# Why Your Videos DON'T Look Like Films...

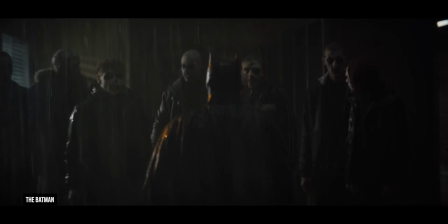0s
Have you ever wondered why your videos don't look like films? Aside from the millions of dollars in budget, insane amount of crew, and set design,
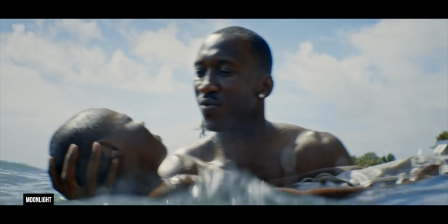7s
it's a few things that us low-budget filmmakers do that Hollywood DPs rarely do, and I'm going to show you exactly what those things are in this video.
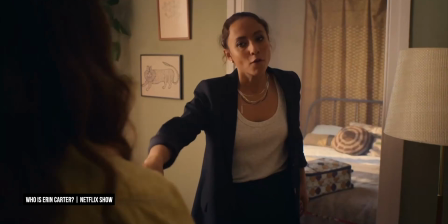14s
Whenever I'm watching my favorite films and shows, I'm always extremely impressed not only with how well the shots look,
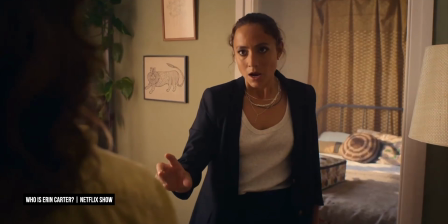20s
but just how precise the person controlling focus is on the subject at all times.
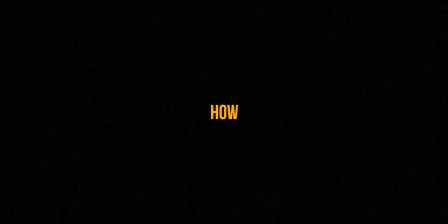25s
The background has a ton of bokeh. How are they keeping this focus so well?
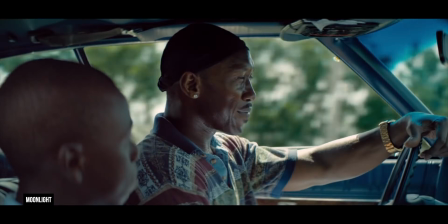29s
Not to discredit their talent at holding focus, because it's definitely difficult, but they're actually not shooting as shallow as you think.
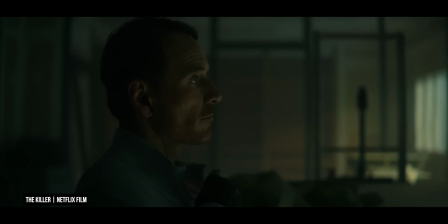35s
This is one huge difference between us low-budget filmmakers and Hollywood DPs.
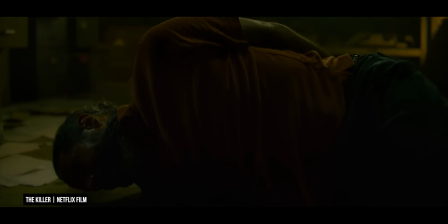40s
We buy a semi-wide-angle lens with an f1.4 aperture and shoot that wide open to achieve what we perceive to be the shallow depth of field from our favorite films,
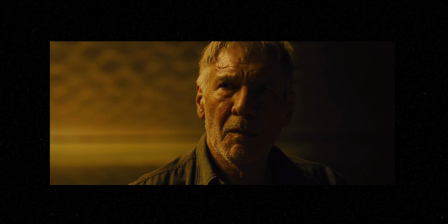48s
when in reality, they're shooting at a higher focal length at a much more close f-stop to maintain focus.
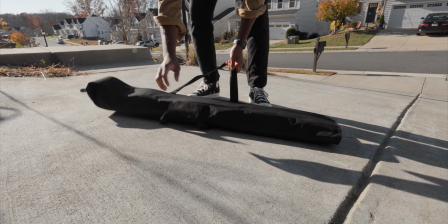53s
You see, aperture actually isn't the only thing that affects bokeh. The focal length in correlation to the distance of the subject to the camera affects bokeh as well.
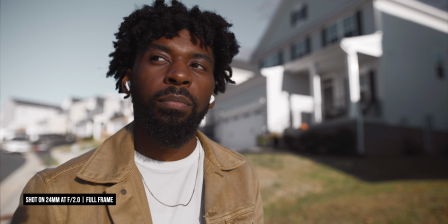62s
You can use a higher focal length with a much more close aperture and achieve the same, if not more bokeh than shooting with the lower focal length at a more open f-stop.
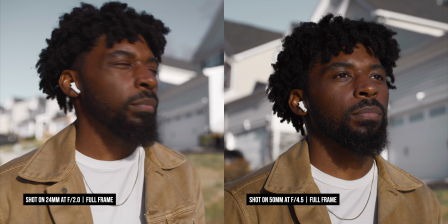70s
The difference in background blur isn't the main goal here though, it's precision.
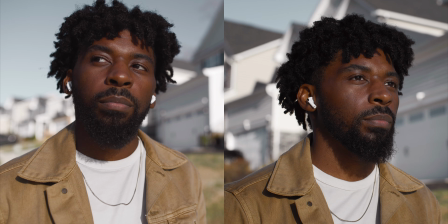74s
It's a lot more difficult for you to hold a subject in focus at f1.4 than it is at f4.
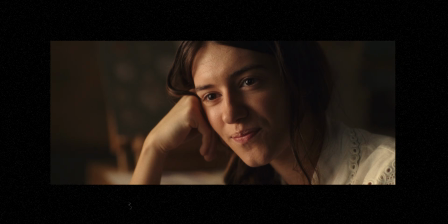80s
When autofocus trips out or you just plain miss focus, this can be the moment that a shot is completely ruined.
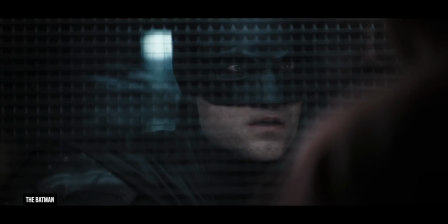88s
Films and TV shows do a great job of world building, creating an environment that feels so immersive and realistic no matter how far-fetched they may be.
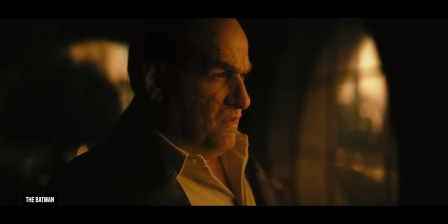96s
One of the biggest components of this is lighting. It feels non-existent.
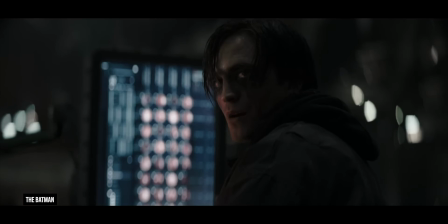100s
Two great examples of this are The Batman and the show Who Was Aaron Carter on Netflix.
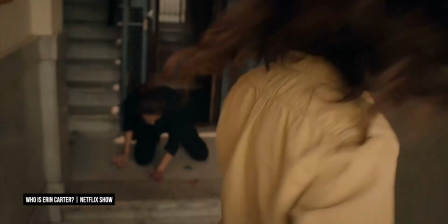105s
Two polar opposite themes and scenery.
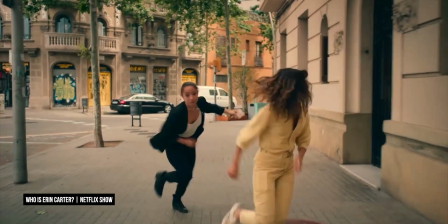107s
The Batman is dark, grungy, gritty, while Aaron Carter is bright, soft, and natural, but both of these worlds are wildly convincing that they could exist.
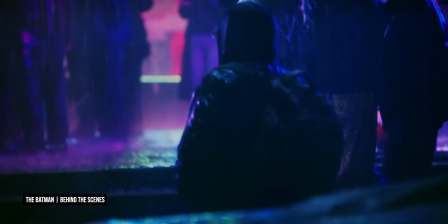116s
The philosophy when building worlds from a Hollywood DP is that a light doesn't just come out of nowhere.
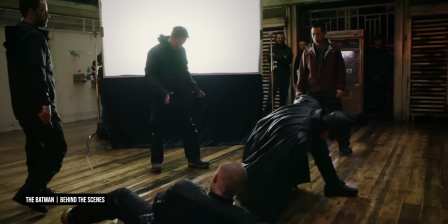121s
It has to be omitted from some practical light source in the current frame or implied from another frame of the same scene.
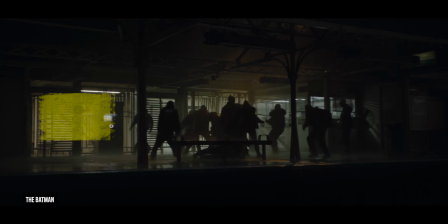128s
If we see a wide shot with the window, we can imply that the same window is lighting our subject in the close-up, even though that's rarely ever the case.
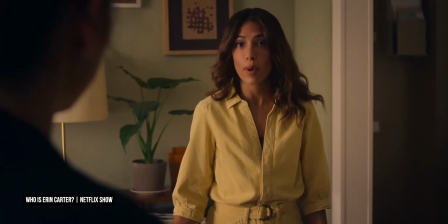135s
That's one of the biggest differences from us low-budget filmmakers. Sometimes we feel so inclined to make sure our subject is lit that we'll just throw a
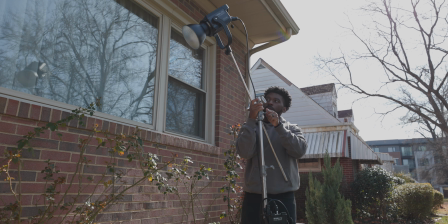142s
light in a scene that makes no sense in correlation to the practical light sources already in the scene,
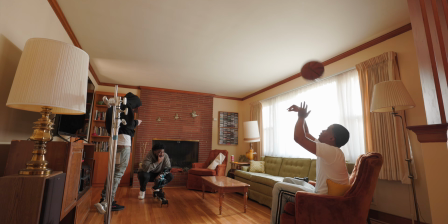147s
and it can take the viewer out of the immersion. The goal with lighting is to make it feel like it's not even there.
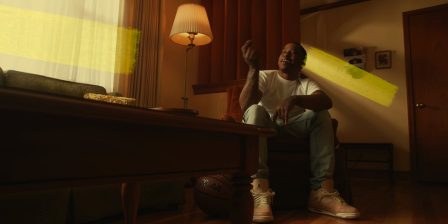152s
Build off of what practical light sources you already have in the scene and enhance those to achieve the look you're going for.
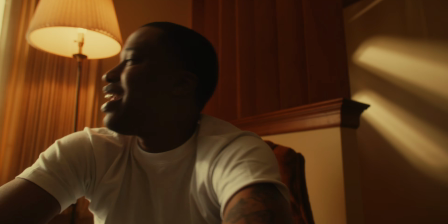157s
Use your practicals to motivate the direction, angle,
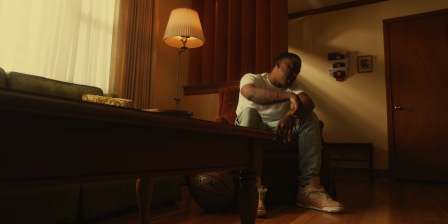160s
and intensity of any external lights you plan to add to a scene, and you'll build a much more immersive world for your projects.
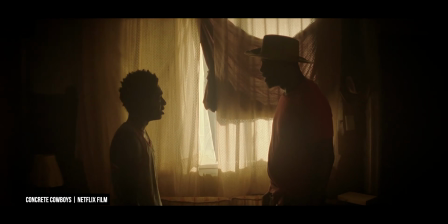167s
Keeping up with the same theme of lighting, have you ever felt like your shots just lack that punch of films?
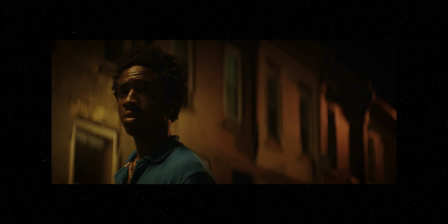172s
Despite the fact that you added light to your scene, you're filming on the shadow side of your subject, it's just not hitting the same.
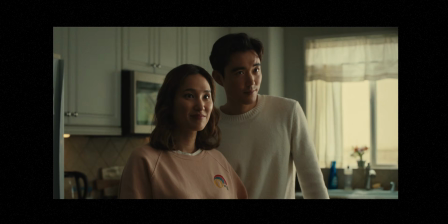179s
If you've ever watched BTS of a film's production,
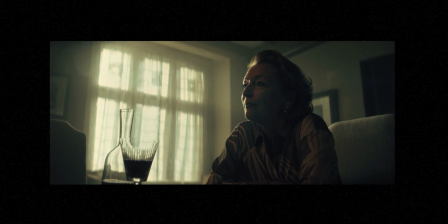181s
almost every shot they're removing light from the camera side to intensify that contrast in a shot, and this is something that I almost never do.
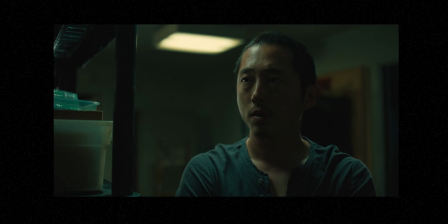189s
This is a huge difference to low-budget filmmakers and Hollywood DPs. They understand removing light is just as important as adding it.
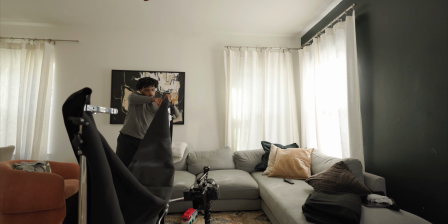195s
Light reflects from almost every surface it hits. If you don't remove that light, it can pollute your image in many ways, like reducing your contrast ratio and adding color casts that you just don't want.
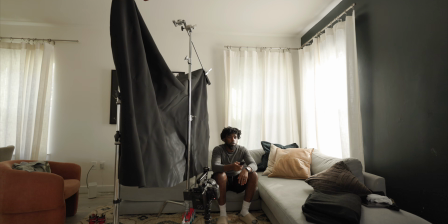204s
Lots of scenes actually only need light removed from them to boost the look. Take the shot here.
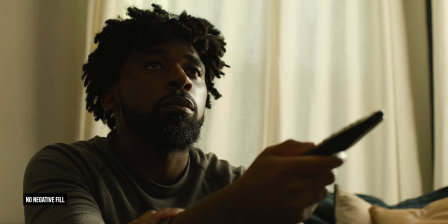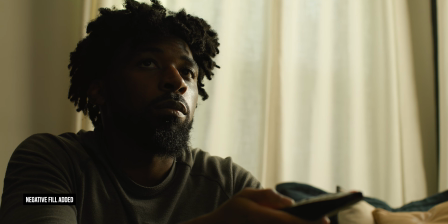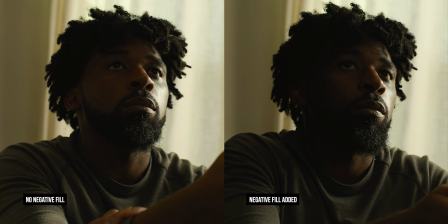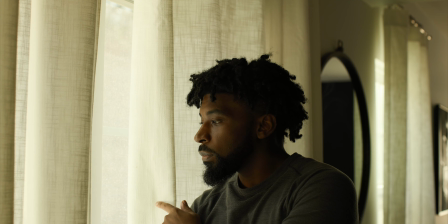227s
If your shot isn't giving the cinematic punchy look, you might just need to remove light from the scene to increase the contrast ratio. Now that you got some tips, all you need is about $20 million in budget and a professional colorist. Jokes aside though, man, head on to the comment section and let me know what was the best tip in this video, if it helped you at all. If you're looking for some more cinematography tips, check out this video right here.